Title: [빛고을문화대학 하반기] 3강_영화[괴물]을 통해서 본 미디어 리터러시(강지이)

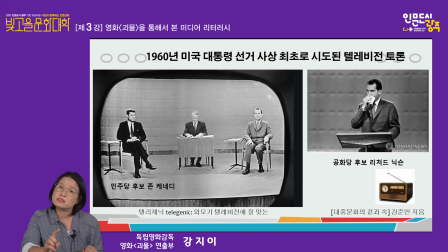(12:12)
라디오 매체로 리처드 닉슨 후보의 말을 들은 사람들은 리처드 닉슨 후보가 이겼다 라고 확신했다고 합니다. 매체에 따라서 사람들이
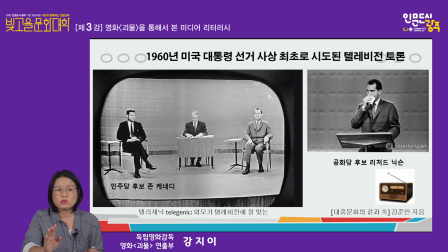(12:27)
이해하거나 받아들이는 게 이렇게 다르구나 라는 거를 이 재밌는 역사적 사건으로 알 수가 있는 거죠. 그래서 똑같은 내용을 전달한다고 하더라도 이 미디어 자체가 가지고 있는 속성, 그것이 굉장히
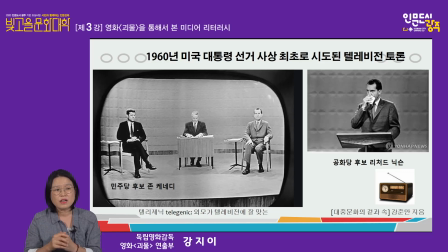(12:50)
중요하다라는 이야기를 하게 됩니다.
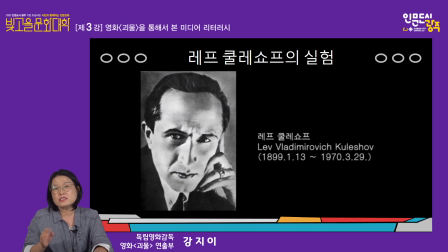(12:55)
저는 영화를 배우면서 굉장히 재밌는 게 편집이라는 거였어요. 미디어에서 편집은 굉장히 중요한 한 부분인데요. 이 편집을 얘기할 때
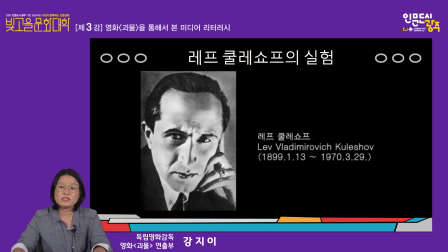(13:12)
빼놓지 않고 거론하는 이 러시아의 레프 꼴레쇼프라는 사람이 있습니다. 이 사람은 소련의 영화 제작자이면서 영화 이론가이고 그리고 모스크바 영화 학교를 설립한 인물이기도 한데요.
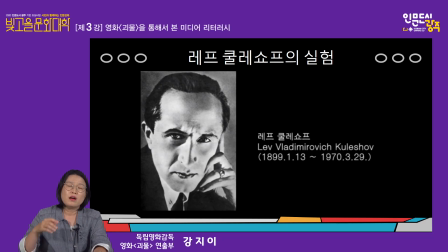(13:29)
이 러시아의 레프 쿨레쇼프가 어떤 편집과 관련된 어떤 실험을 했냐면 몽타주에 관한 실험을 한 거죠. 몽타주가 편집이라는 말인데요. 자, 한번 보시죠.
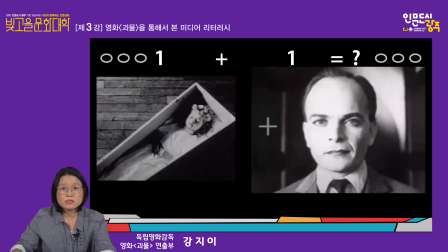(13:47)
자, 똑같이 무표정한 남자. 그죠? 이 남자의 컷을 앞에
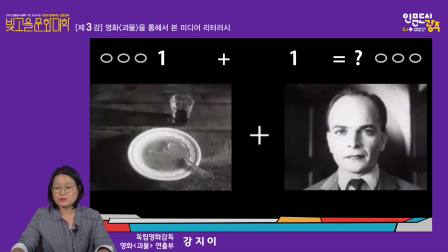(14:01)
각기 다른 대상을 붙여서 이 남자의 감정이 어떻게 보이는지 관객한테 물어보게 됩니다. 자, 실험에 사용된 컷들은 첫 번째로 따뜻한 스프가 있죠.
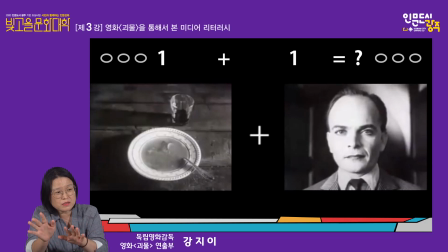(14:17)
선생님들 보실 때 이 따뜻한 스프와 이 남자를 붙여서 생각했을 때 이 남자의 감정은 어떻게 읽혀지세요? 배가 고프다라고 이 시대의 관객들이 읽었는데요.
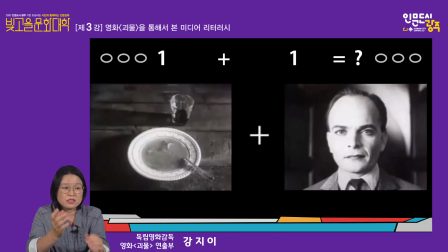(14:35)
이 배가 고파 보이는 이 남자 두 번째 장면,
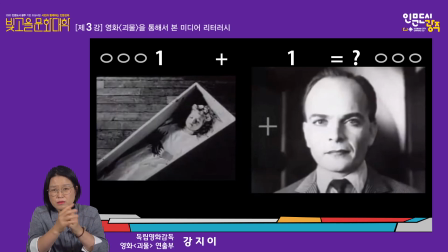(14:40)
관 속의 소녀와 이 편집을 해놓았을 때는 또 슬퍼 보인다 라는 대답을 듣습니다. 그래서 똑같은 화면인데 감정을 다르게 읽는다 라는 것을 알 수가 있죠.
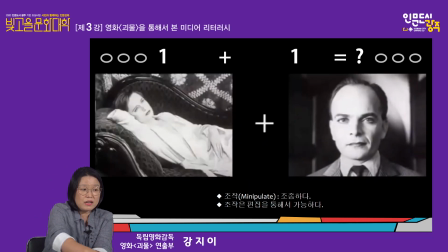(14:58)
자, 세 번째 화면은 어떻게 보이세요? 세 번째 화면은 사랑을 느끼고 있다라고 대답을 했다고 합니다.
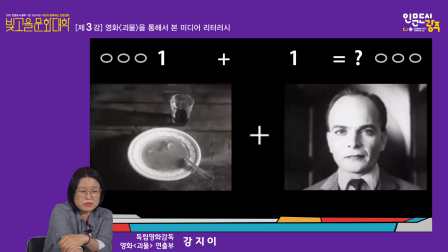(15:12)
그런데 지금 제가 보여드리는 이 남자의 컷은 똑같은 컷이에요.
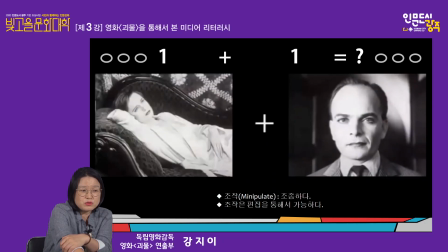(15:20)
어떤 대상을 붙이느냐에 따라서 감정까지도 조작할 수 있다라는 것을 이 네프 클래쇼프 효과 실험을 통해서 증명해 보인 거죠. 그래서 이 러시아의 감독은
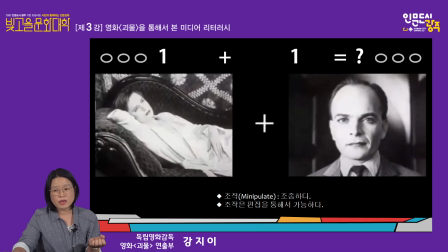(15:40)
몽타주 이론을 깊이 있게 이제 발전시켜 나가게 되고요. 이 클래쇼프의 뒤를 이어서 세르게이 에이젠슈타인이라는 굉장히 유명한
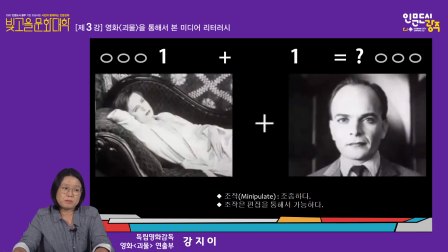(15:52)
감독이, 러시아의 감독이 또 이 편집 이론을 발전시키고 계승시켜 나가게 되죠.
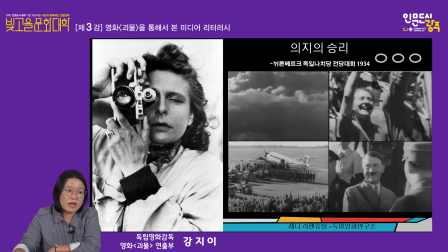(16:00)
의지의 승리라는 작품에 대해서 아마 들어본 적이 있으실 거예요. 왼편에 있는 여성분이 바로 레니 리펜슈타인이라는 독일의 여성
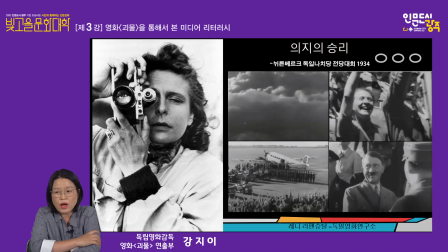(16:14)
무용가이면서 배우이고 영화 감독이기도 하고 사진작가이기도 한 인물이었는데요.